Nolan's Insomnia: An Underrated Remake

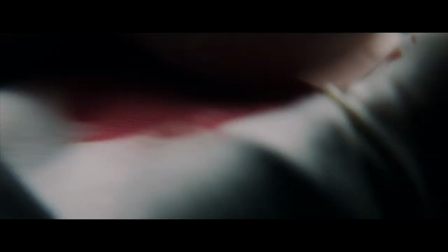4:08 You can tell how everybody who worked on the American Insomnia felt a lot of pressure to soften the dirty cop played by Al Pacino into a tragic hero.
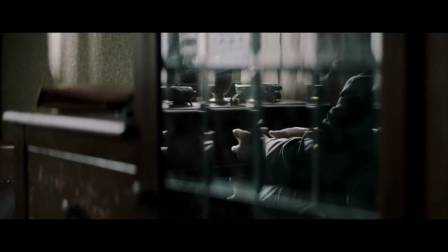4:17 Let's compare how the two films introduce this character.
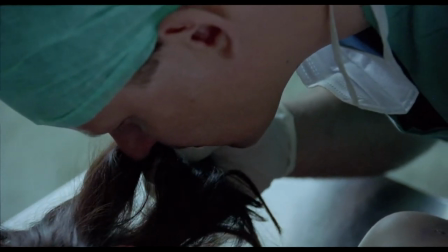4:20 From the start of the Norwegian film, we know that the cop, played by Stellan Skarsgård, is up to no good.
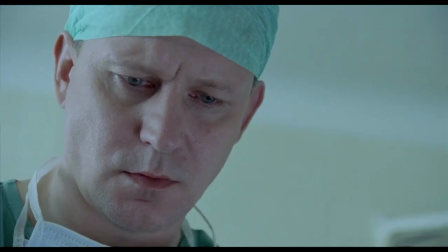4:27 We start disliking this guy before he starts covering up his crimes and collaborating with killers.
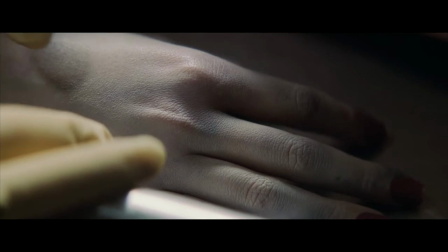4:35 By contrast, Pacino's cop is shown taking his work very seriously.
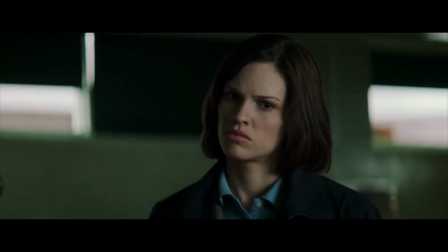4:40 Didn't chop her up or burn her beyond recognition, just
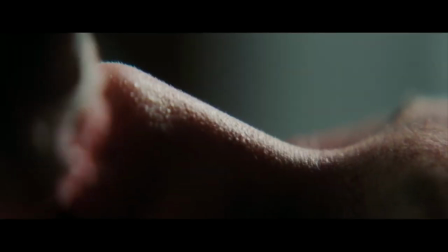4:44 thought about what we would be looking for, and then calmly removed all those traces.
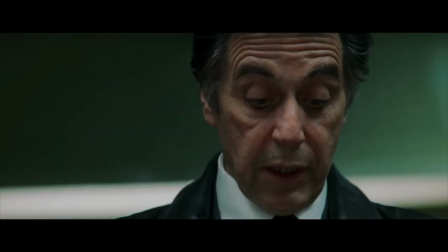4:50 He crossed the line.
And he didn't even blink. Plus, he's Al Pacino. Come back from that. How can we not like him, right?
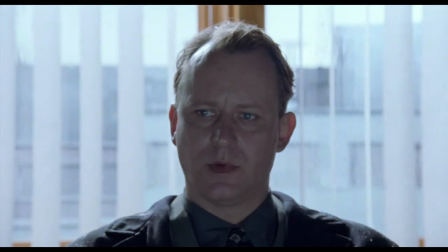4:57 Skarsgård is little more than an amoral opportunist.
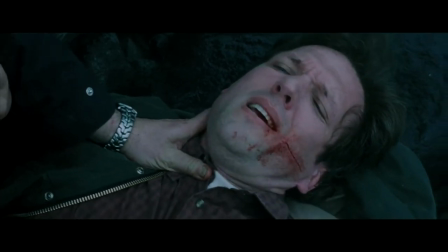5:01 Pacino's star power makes Nolan's Insomnia easier to watch, but making the character more sympathetic doesn't simplify him.
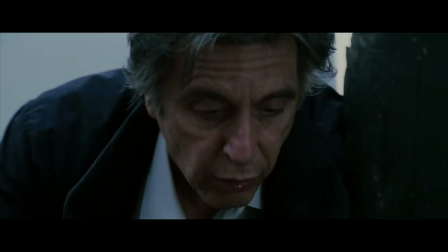5:08 We initially share his anguish that his partner died thinking him a murderer.
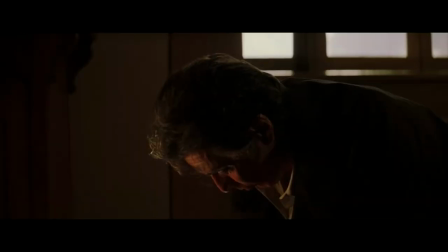5:13 But the film starts undermining his status as the good guy when he starts lying to his colleagues about what happened on the beach.
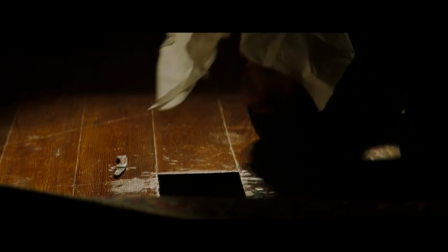5:22 Although most of what Pacino's character does comes straight from the Norwegian film, his ambivalence and guilt complicate our response to his actions.
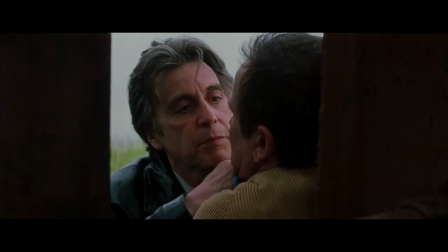5:31 The film extends this complicated characterization by pairing Pacino with the killer played by Robin Williams.
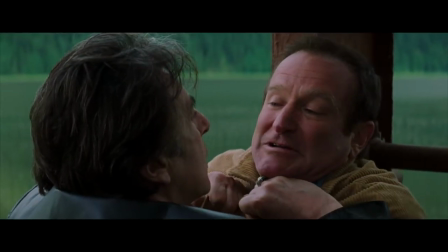5:38 I have a hold over your will, I never did. You made your own choices.
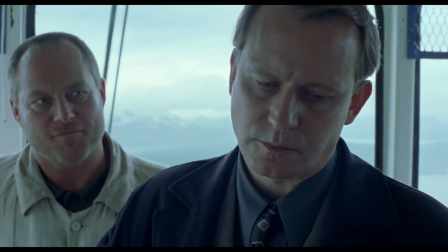5:41 Whereas the actor playing the killer in the Norwegian film, Bjorn Floberg, makes Skarsgård's character look halfway normal.
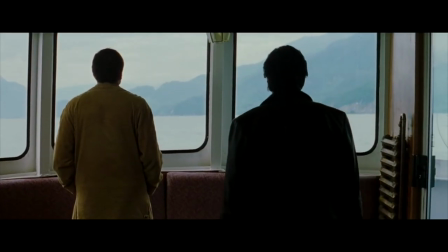5:49 I'm not who you think I am.
Williams' public persona complicates our response to the character.
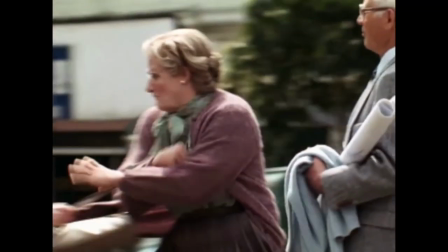5:56 In 2002, Williams was best known for projecting manic comic energy into films like Good Morning Vietnam and Mrs. Doubtfire.
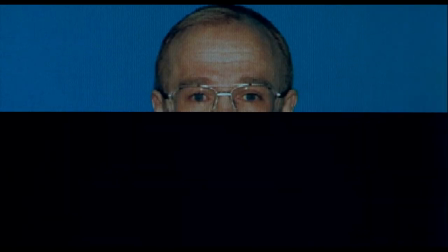6:05 But that year, two films, Insomnia and One Hour Photo,
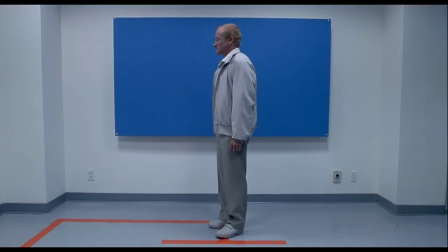6:09 started contrasting Williams' legendary kindness with darker, more troubled sides of his personality to powerful dramatic effect.
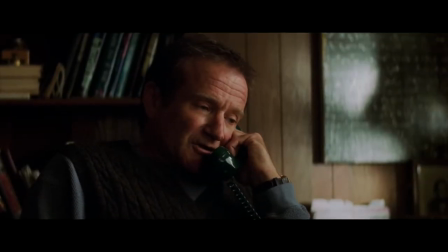6:17 I only wanted to comfort her, hold her.
Insomnia characterizes Williams' killer as a man who needs to be liked by somebody else because he doesn't much like himself.
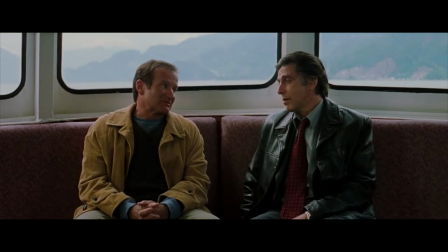6:27 The film's best scenes show these two characters, one likably unsettling and the other unsettlingly likable, talking to each other.
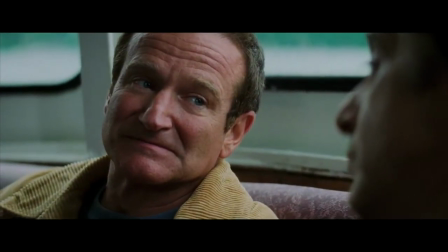6:35 They never look in the eyes of a killer. Killing changes you, you know that.
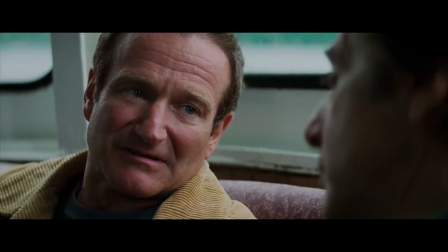6:42 Life is so important, how could it be so fucking fragile?
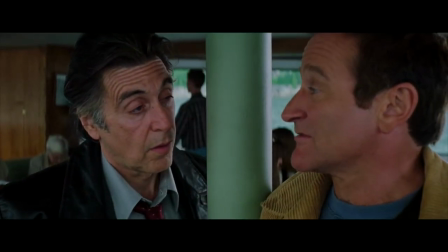6:46 Typically for Nolan, the staging is a little flat, and some of this dialogue is a little too on the nose,
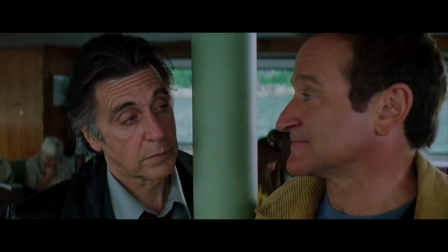6:51 but they still work dramatically because the actors sell the lines and because they evoke so many associations from other movies,
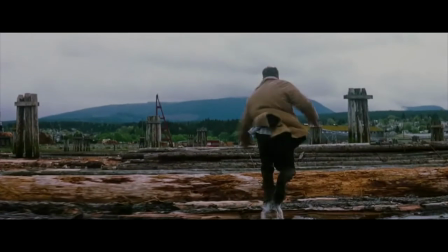6:59 even if the film somewhat undercuts this effect with a ridiculous log chase.
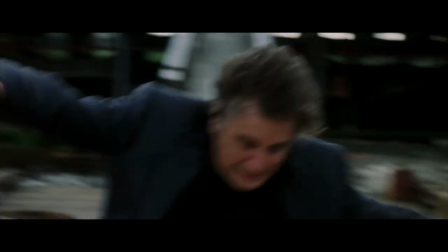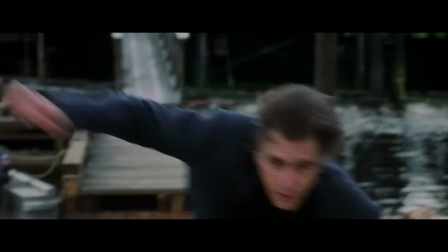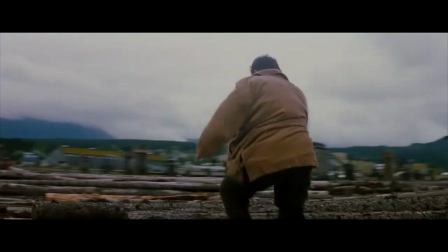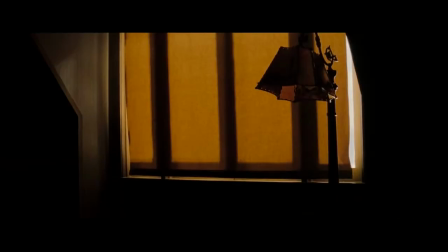7:18 Both films take place above the Arctic Circle, and the perpetual daylight means the cops just can't sleep.
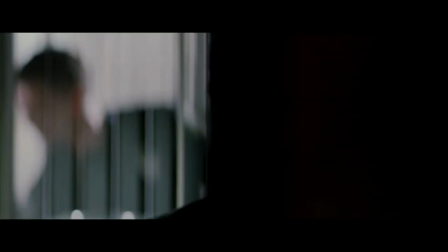7:27 Both films use disjointed editing, oversaturated lighting, and unsettling sounds to represent their distorted thinking.
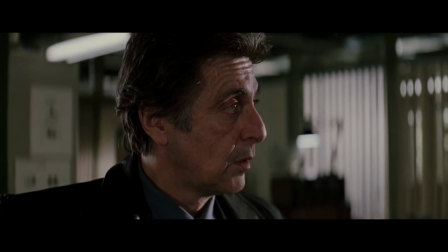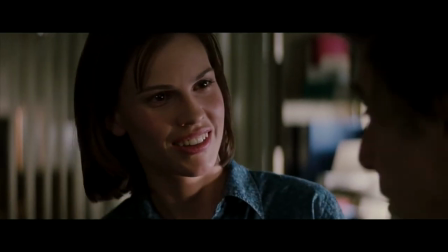7:43 But making the cop more sympathetic changes what this insomnia means on a symbolic level.
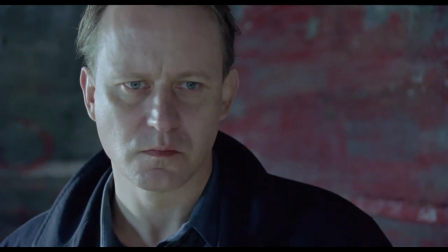7:50 Since the Norwegian cop is doing bad things just because he can,
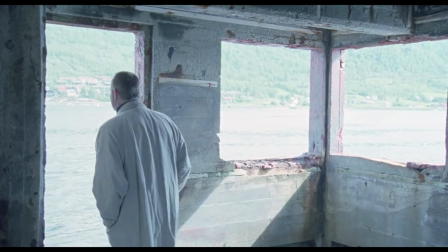7:54 the omnipresent midnight sun evokes similar existential anxieties about God's absence,
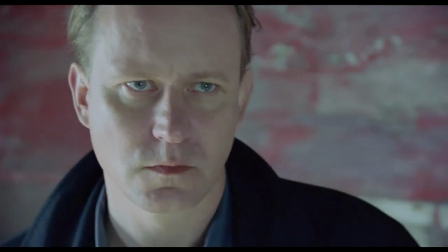8:00 the blinding sunlight in Ingmar Bergman's Winter Light.